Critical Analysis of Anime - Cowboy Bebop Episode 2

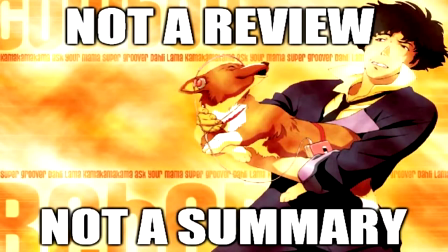(0:00)
This video is not a review, nor is it a summary. It's a critical analysis of the story of Cowboy Bebop, and I'm going to be doing this by showing you a segment of episode 2 and then follow it with commentary discussing the narrative elements and cinematography. And I'll leave annotations on the video so you can just skip straight to the commentary if you want.
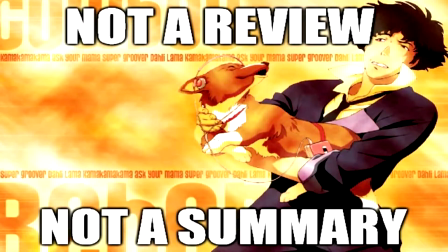(0:17)
But before we begin, I want to talk about the point of episode 2 since it's very easy to just brush it off as filler. And the point of episode 2, aside from introducing Ayn, is to compare Spike and Abdul so that we can learn about Spike.
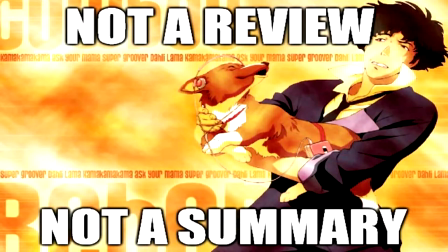(0:28)
So episode 2 in short is like a proper introduction to the kind of person Spike is, and it lays the focus on Spike in a more direct way than episode 1 does. And as a result, we get more concrete details about the kind of person Spike is at heart.
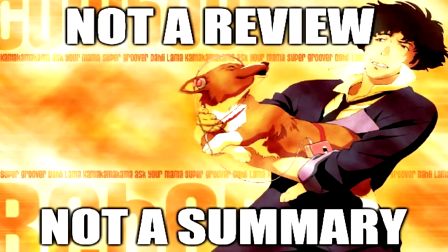(0:42)
And at the end of the video, I'll also discuss what else episode 2 accomplishes, but I just wanted to get that out of the way in the beginning. And with that being said, let's begin.
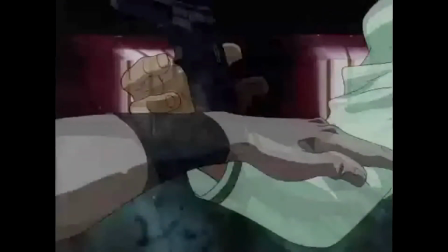(0:50)
Here we have Abdul, and I want us to look at his character design.
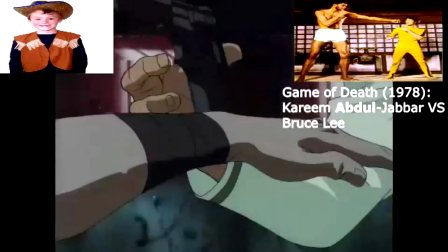(0:55)
He's tall, thin, has big puffy hair, and is wearing a cowboy vest and knows martial arts, and is based off a Bruce Lee movie character.
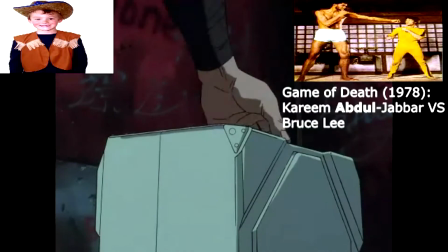(1:03)
Now let's compare him to Spike.
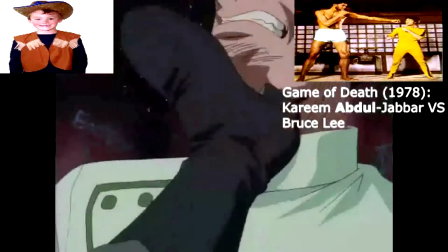(1:05)
Spike is also tall, thin, has big puffy hair, and while he isn't dressed like a cowboy, he's a literal cowboy in the sense that he's a bounty hunter.
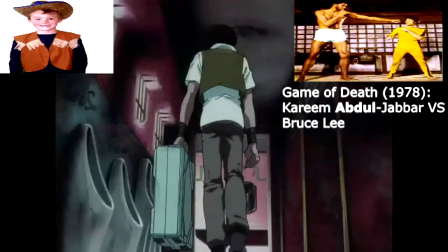(1:12)
And he knows martial arts and is also based off a Bruce Lee character, or Bruce Lee himself.
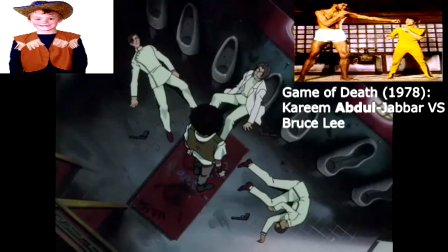(1:17)
So notice how we can superficially describe these two in a very similar manner. Now you may think I'm reaching right now, but wait till we go through the analysis.
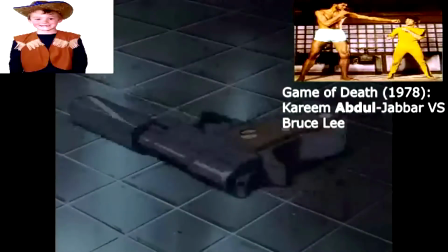(1:24)
I promise that this episode goes out of its way to make the viewer think that Spike and Abdul are very similar people.
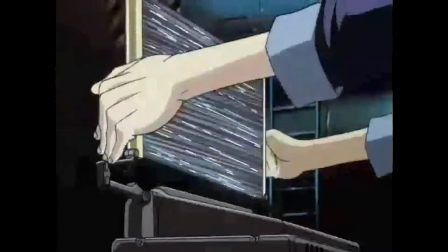(1:30)
Now in this scene, the main idea is that they're broke.
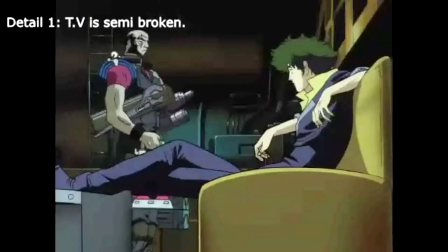(1:33)
The TV's broken, the spaceship is in need of repairs, Spike is asking for a discount on information that's already cheap,
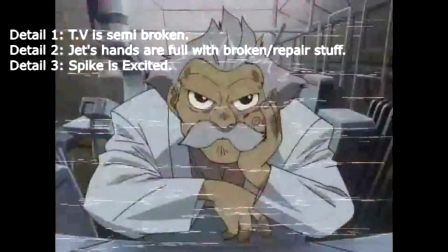(1:39)
and unlike episode 1, Spike is extremely enthusiastic about this bounty, since he really wants money.
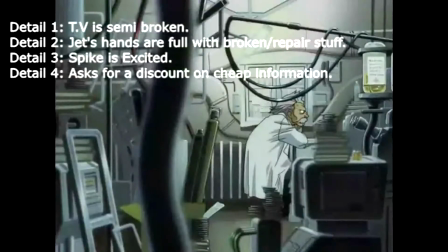(1:45)
And now it's true that the Bebop crew is always broke, but what is special here is that out of every episode in the show, this scene makes the biggest deal out of it. And this isn't for the sake of introducing it, because the idea was already introduced in episode 1.
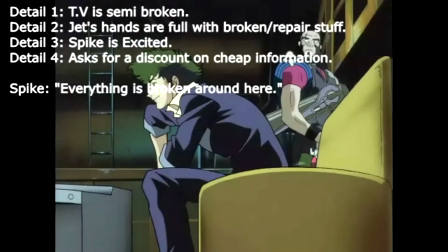(1:57)
So usually they'll mention money or hunger and then move on quickly to the next thing.
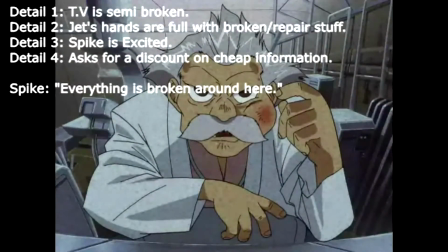(2:01)
But in this scene, they're specifically trying to hammer the idea that the crew is super broke by repeating it multiple times in a row and letting the idea linger.
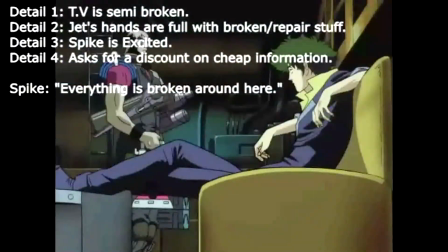(2:08)
In other words, the director wants us to pay special attention to this because it plays a special importance in episode 2 other than just providing motive or progressing the plot.
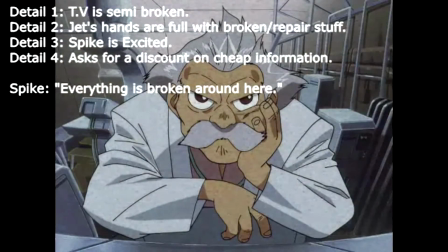(2:17)
What this means is that for the rest of the episode, we should judge the characters' actions specifically in light of them being broke.
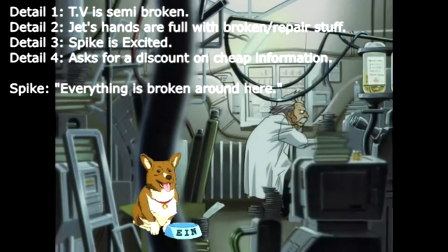(2:24)
And also notice that Ayn is indirectly being referred to in this scene as treasure by Jet. And I think this may be a form of ironic wordplay that hints at the overall themes of episode 2.
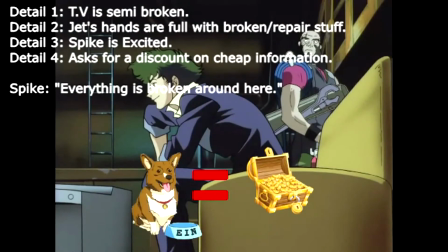(2:35)
And I'll refer back to this as we go further in the analysis. Just for now, remember it that he's being referred to as treasure.
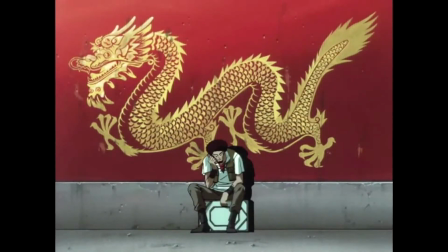(2:41)
Here we have Abdul dealing with a sort of shadowy organization. Pay attention to the background, it's like a gold dragon.
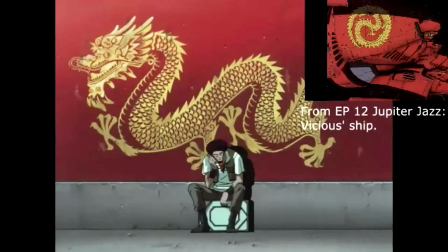(2:48)
And this is very reminiscent of the Red Dragon Syndicate, especially because this story takes place on Mars. And I can almost imagine that being like a mark of their territory or something. And this doesn't necessarily mean it's them, but it is a subtle way of making us think of Spike while we watch Abdul if you're coming back to rewatch episode 2.
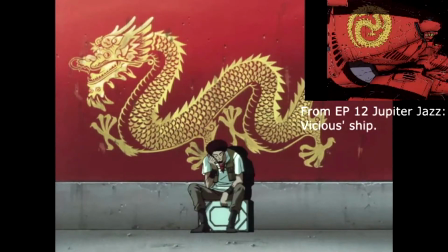(3:07)
But the main thing I want us to focus on is the dialogue.
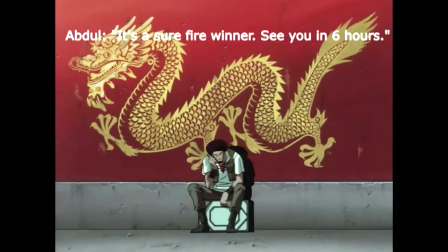(3:10)
Abdul says it's a surefire winner, and now compare that to what Spike says further up on the scene.
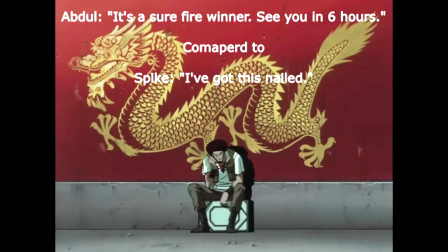(3:17)
And Spike says, "I've got this nailed." They're both saying the same thing. They're both doing what Jet says, counting their chickens early.
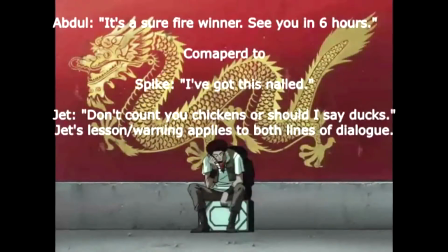(3:26)
So this episode is comparing Spike and Abdul through the dialogue to give us an example of how they're the same.
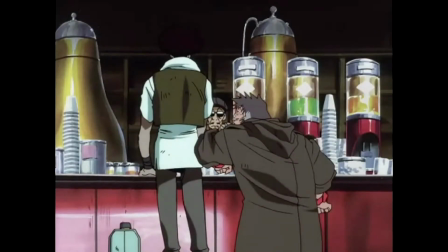(3:31)
Now this bar fight scene I left for last, even though it happens earlier in the clip. And I did that because I believe it references another episode.
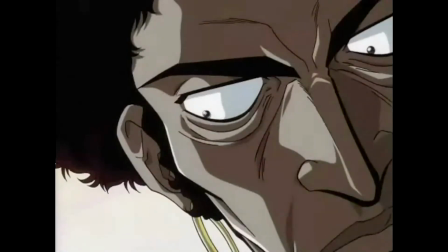(3:39)
So here we see Abdul, right, starting a bar fight because he gets pushed. Spike does the same exact thing in episode 7, Heavy Metal Queen.
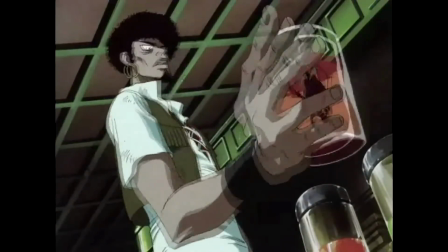(3:47)
In that episode, Spike, like Abdul, is minding his business when he gets pushed, spills his drink, and then he starts a fight as a result.
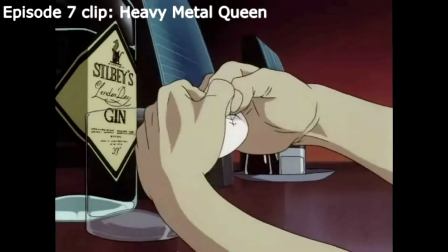(3:54)
So at this point, the viewer doesn't know it, but we're getting another Spike Abdul parallel.
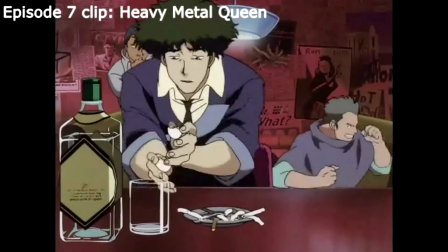(4:00)
And I think the show does this on purpose. You're kind of meant to rewatch the show so you can pick up on all these things.
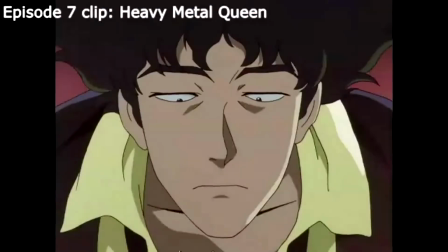(4:06)
So far, let's recap.
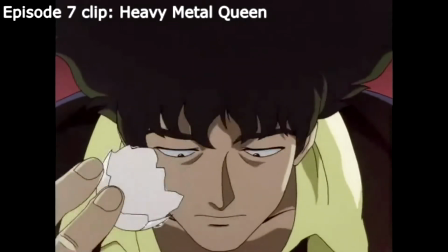(4:08)
We have Abdul and Spike. They seem to be very similar so far, right? You know, in character design and in personality.
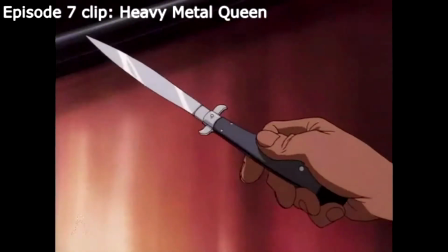(4:15)
And the Bebop is in heavy need of cash, and the episode gave more attention to that than usual.
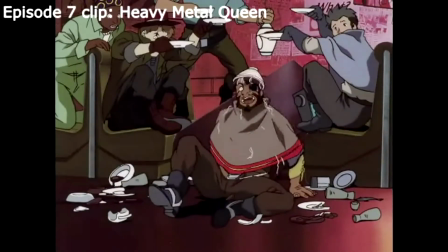(4:21)
So just keep those two things in mind, and let's go on to the next clip of the show.
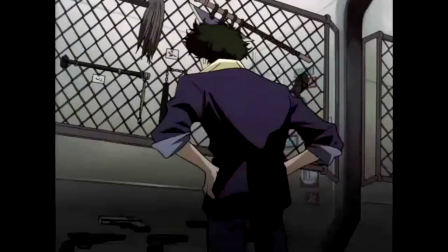(4:26)
Now here we get some more dialogue, and we learn that Spike is street smart, sociable,
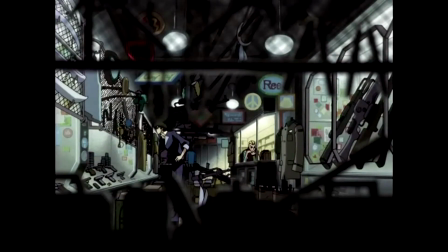(4:31)
he knows how to get info, and in general we get the sense that he's like a competent person, or a competent bounty hunter I should say.
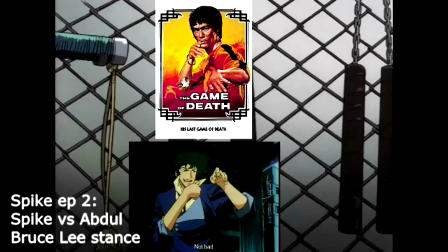(4:38)
And we also get a reference to the Bruce Lee movie here, which I think helps clue us into the idea that both Spike and Abdul are characters inspired by Bruce Lee movies.
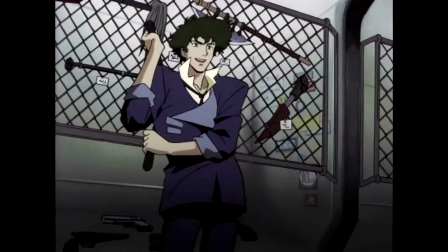(4:47)
And what I want to take a second to appreciate is the directing of episode 2 by looking at this shot here.
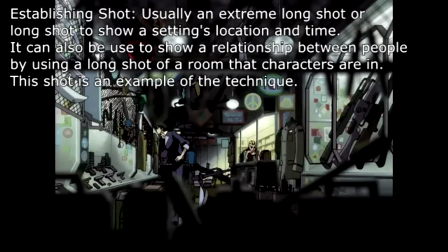(4:52)
And this is called an establishing shot. And all it does is show us the setting and where the characters are in the shared space.
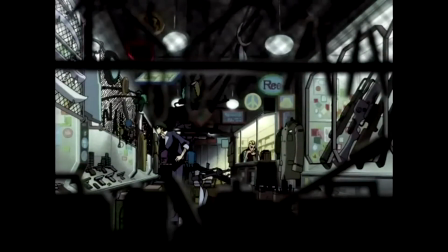(4:58)
But look at the point of view they chose for it, right? It's like very interesting and like there's a lot of detail and it looks pretty. I would call it pretty. And I won't mention this again, but if you stop and notice the camera shots and cuts used throughout episode 2, you'll notice that they use very dynamic shots, not only for action, but also for simple moments like this.
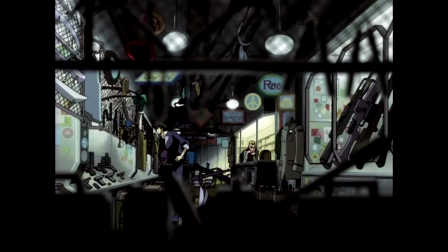(5:18)
And it's these small bits of directing, in my opinion, that really make Cowboy Bebop stand out compared to other anime. It's a great form of storytelling that I wish was more common in anime. It's just something to look out for when you're rewatching Cowboy Bebop because it's so well done and fluid, you might not notice it consciously.
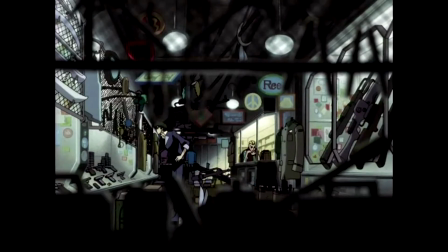(5:33)
And also, I'm going to be bringing up camera shots again soon, and it's going to be more relevant, so just keep it in mind.
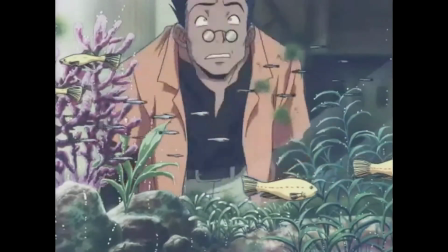(5:40)
Now, let's look at the events of this scene. Here we have Spike who points a gun in a person's face, and then right after that we get the same exact thing with Abdul.
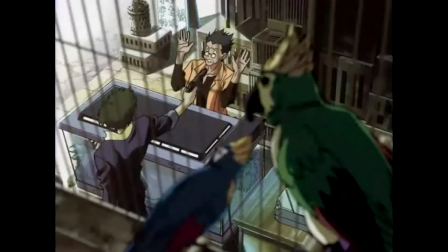(5:49)
And we also get the line of dialogue saying "not this again" from the turtle lady.
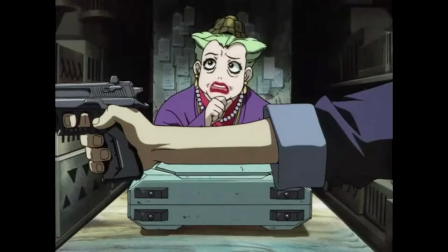(5:54)
Now, if you saw my first analysis video, then you might remember that this is the same repetition trick they use for the structure of episode 1. So here we're being invited to notice that Spike and Abdul are similar
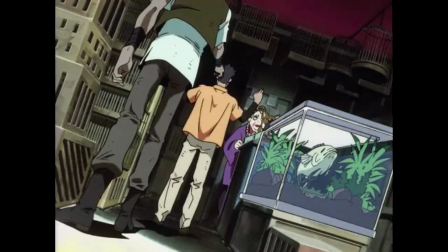(6:05)
by showing how in the same exact situation they'll do like extremely similar things, right?
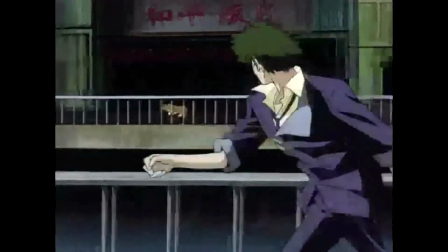(6:11)
Here we have the first chase scene between Abdul and Spike.
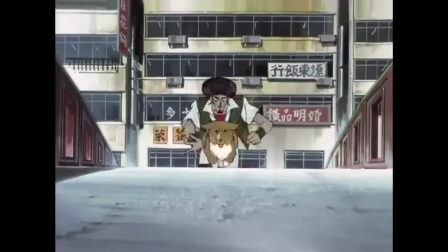(6:15)
And there's a ton of parallelism in the composition of this chase scene, and they even use the same cuts and camera angles for Spike and Abdul.
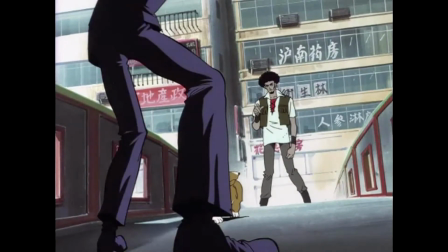(6:22)
So I'll give you a second to look at that. Now, these camera angles are called low-angle shots,
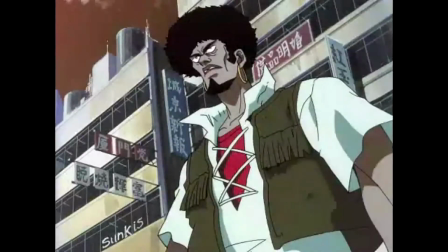(6:29)
and they're usually used to make a character look dominant over another, or to make a character look powerful or even heroic.
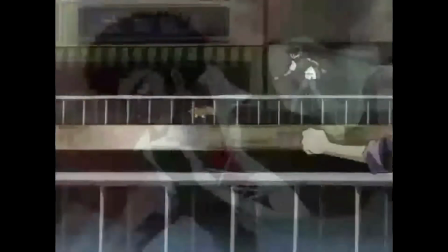(6:35)
What's interesting here is that for all the shots leading up to the confrontation on the bridge,
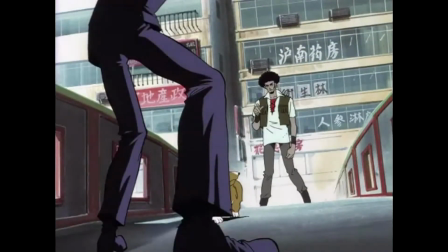(6:41)
Spike and Abdul have both shared the camera economy equally. So because of that, we get the sense that these two are equal to each other or reflective of one another.
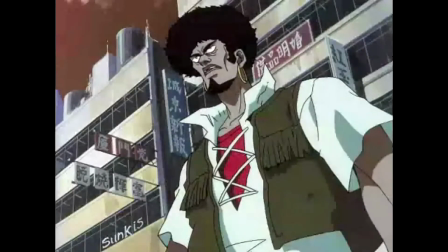(6:50)
So even though Abdul's the bad guy, we don't really feel like Abdul's like gonna lose.
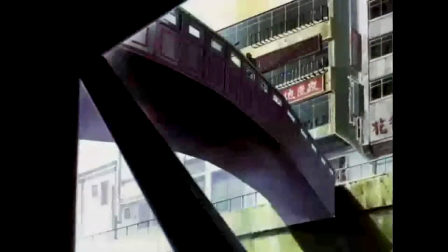(6:55)
Like, you know what I'm saying? And after getting all this subtle suggestion, the viewer is probably expecting an exciting fight at this point between them.
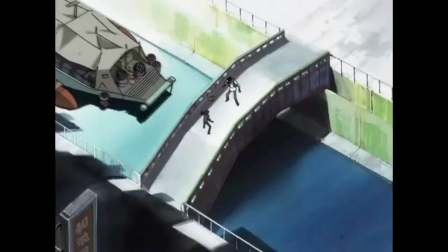(7:03)
But strangely, instead of getting that fight, we get this weird cutaway from the fight, and you can't even see it.
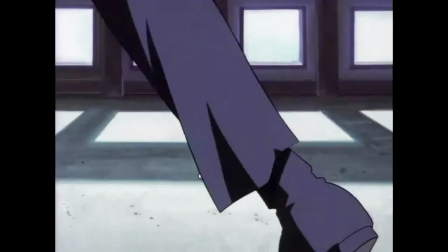(7:10)
This is important because it means that the camera work wasn't for the sake of setting up the fight. Otherwise, they would have just shown the fight like they do in every other episode.
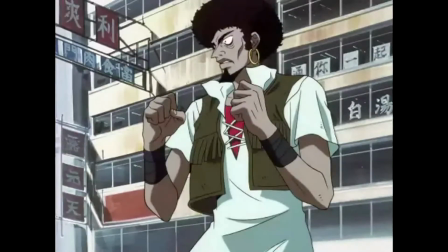(7:17)
So that means the point is for us to see the parallelism in the characters and the scene and compare them.
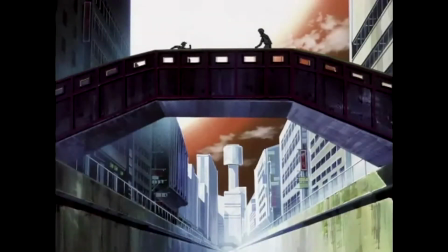(7:24)
And after the next clip, we'll see why this comparison is so important.
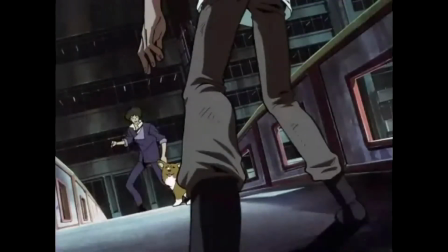(7:28)
But for now, you should just keep in mind that the episode is, in my opinion, blatantly trying to say that Spike and Abdul are the same.
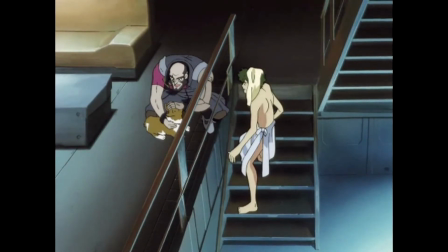(7:37)
Now here we have another comparison to Spike and Abdul. But this is more interesting than the rest so far, and I would say more important too.
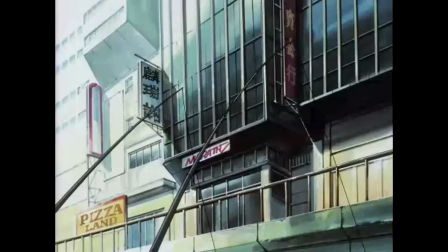(7:44)
Kids and pets. Spike says he hates kids and animals, right? Now, if you've seen the whole show, you know that Spike's list includes women with attitudes as well.
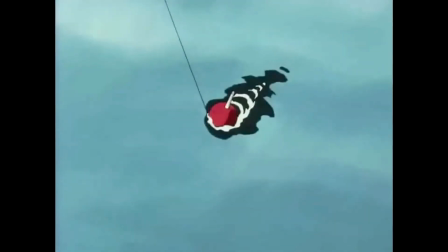(7:52)
But he leaves that out, which makes sense since there aren't any around. But then that begs the question, why mention kids if there's only a dog here?
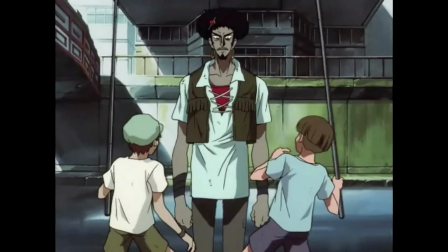(7:59)
The point I'm trying to make is that the writers are purposely being selective at this moment with his dialogue.
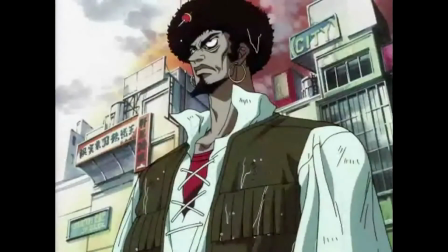(8:05)
And the cut that follows this dialogue is why. It cuts to a scene of Abdul and kids.
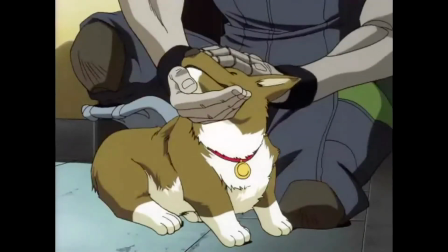(8:09)
So let's review. We know Spike hates kids and animals because he says so, right?